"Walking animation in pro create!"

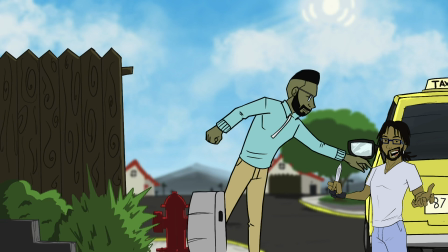8s
Welcome back to RWC Mills, and today we're going to be doing a speed animation for y'all. This is a little walking animation. Character walks from the left frame all the way to the right, and he'll be stepping down some stairs, and he'll have a suitcase with him.
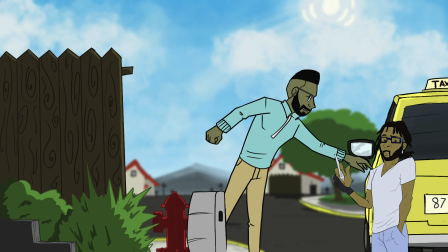25s
So that in itself is a very complex scenario. You have to think about the object, and you have to think about the character walking down the stairs, as well as opening the taxi door. So I'm going to be showing you guys the process, what I did, how long I took, what rough animations I did before, so you guys can understand the process.
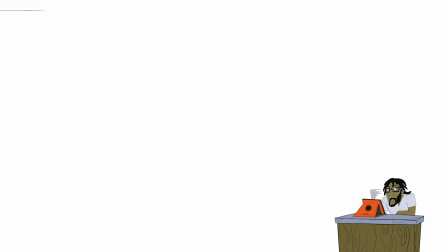44s
Alright guys, so let's go. So I have to first establish the scene. So here I was doing various sketches, various sizes of the actual character, and setting up a guideline to show where is he going to stop and where the suitcase is going to stop.
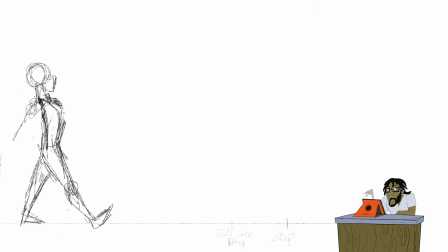61s
That's very important because they're two different things, two separate entities. So you have to kind of understand that. You see me? So here I was trying to set up the proportions and the sizes of everything.
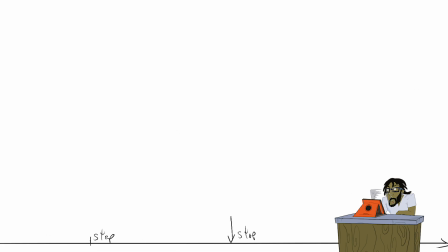73s
As you could see, there's like you have to make sure that the guy isn't smaller than the car, and or vice versa, or whatever.
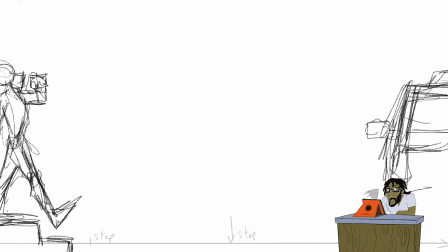81s
You have to ensure that you understand what each thing, how it fits into the scene.
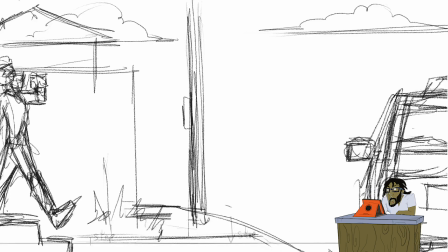88s
And this is like a side angle, so it's fairly simple, not changing up any scenes, it's just one straight scene.
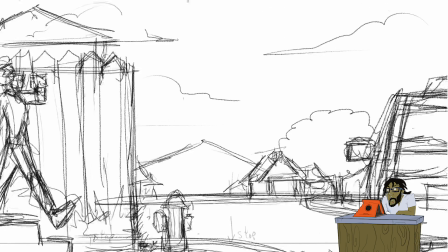94s
So I set up my background, sketch up all the background area, and by the way, I'm using Procreate to do this animation.
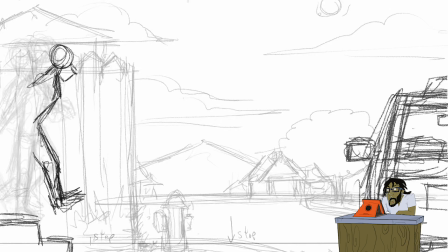102s
So as you can see, I'm starting to draw the various key moves that he will take when stepping down the stairs. So first he makes sure he looks down, and then he steps down on the stairs, as you can see.
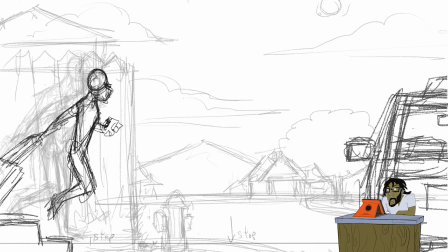115s
So his body drops down, and then he lifts back up when he's coming off the last stairs,
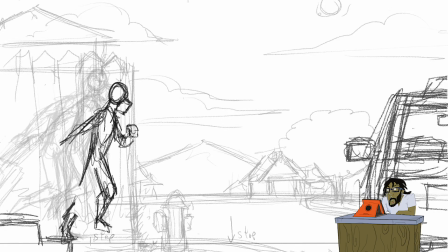122s
kind of like a push off, because he's kind of in a hurry, so he pushes off or the last stairs.
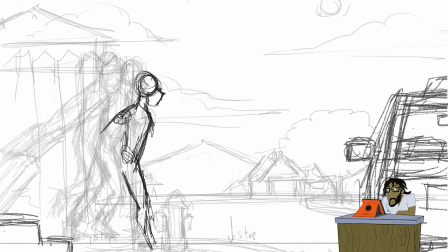128s
And as you can see there, I'm kind of changing the size of the character, making sure the proportions are properly done.
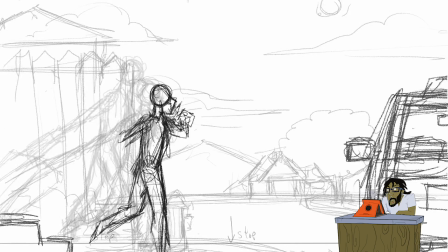133s
You understand what I'm saying, fam? And I have to keep a close eye on the suitcase,
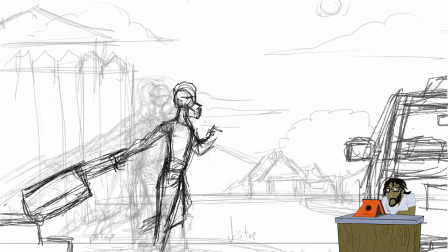140s
because you can easily forget it in the scene because you're focusing on the character movement, but you have to ensure that you think about the suitcase and how it interacts with the stairs.
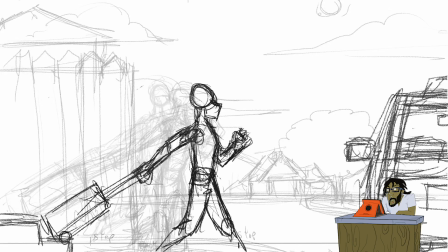147s
So when he hit the last stairs, it can go blaps, boom, because he's moving fast, so it's just gonna drop boom upon the stairs.
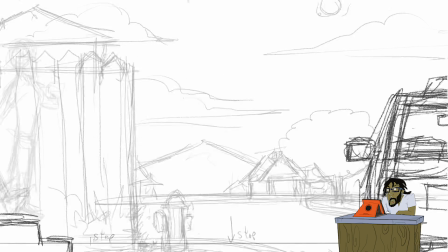154s
You know what I mean? It go already. It's not gonna just do one back and bounce up. You just go boom. You see what I say?
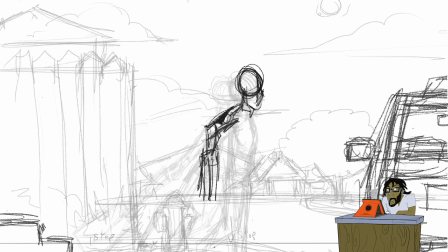159s
Because the suitcase heavy, you understand? So he's gonna draw the suitcase, flip it up towards him, right?
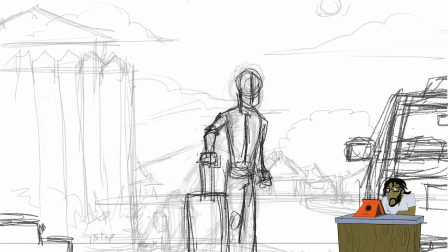166s
And then his elbows are going to flare up,
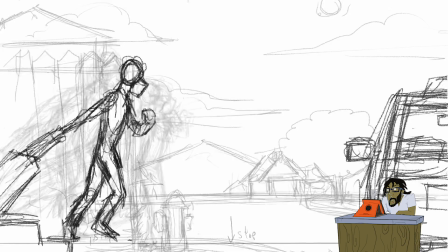170s
and then he's gonna push down the little carry-on thingy, the carry-on thing that you carry on.
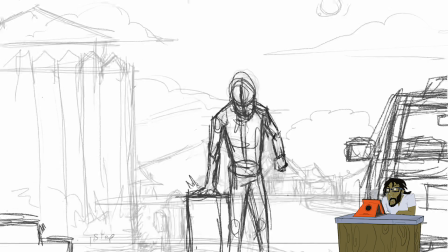176s
You just chink, put it in the suitcase. Is it? The thing going on actually. Is it? So from there he'll kind of be hunched over,
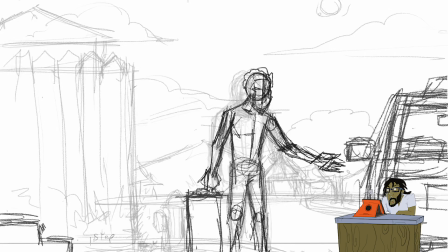185s
and he's gonna reach over for the car door and open the car door.
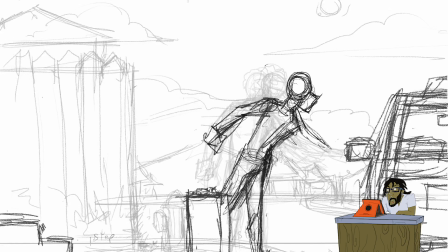190s
However, you see, this scene is not going to be opening the car door because with Procreate it limits the amount of layers you can use. So I had to create another file and do that side. So this is just focusing on the walk and him reaching for the door.
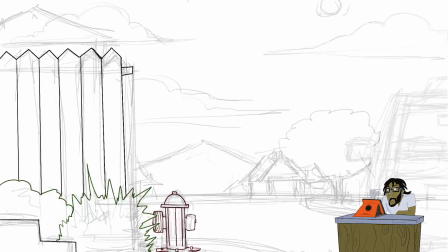208s
Alright guys, so now it's the cleanup.
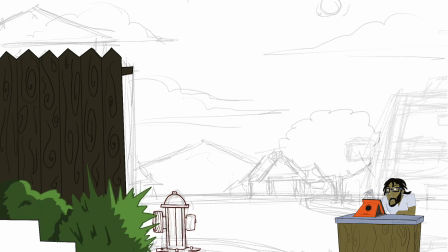210s
So I'm cleaning up the background area because I want to get it out of the way, get the colors right and all of that stuff, So I put the bushes, I put the fire hydrant there,
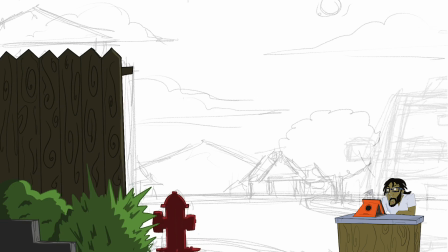219s
I put in the shading, and I start coloring the background, giving it some life.
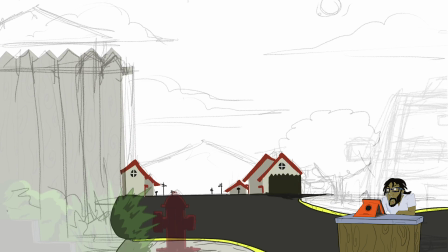224s
You get what I'm saying, bro? You gotta set the scene, fam. If you don't set the scene, you're not gonna understand what kind of vibe your characters need.
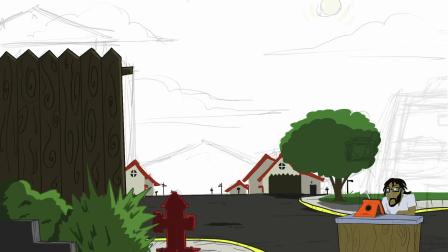232s
You get what I'm saying? You gotta know where the light source is coming from, all of that jazz. You get me?
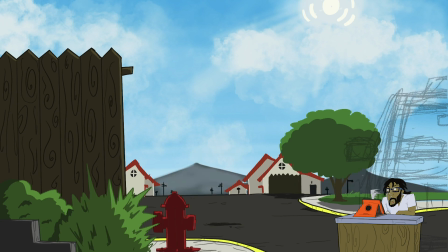237s
So you start doing the background. Ooh, you see, you got the sky and shit looking like you near the sea, or it just looks fantastic. And then blur that background. Okay, you want to focus on the characters.
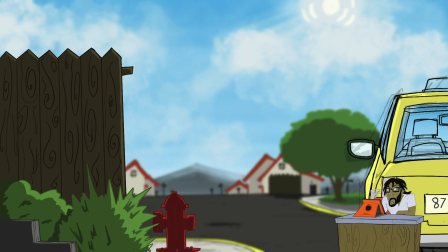250s
So here, cleaning up the taxi, making sure I put in on the colors, put on license plate, all of them thing there. You understand?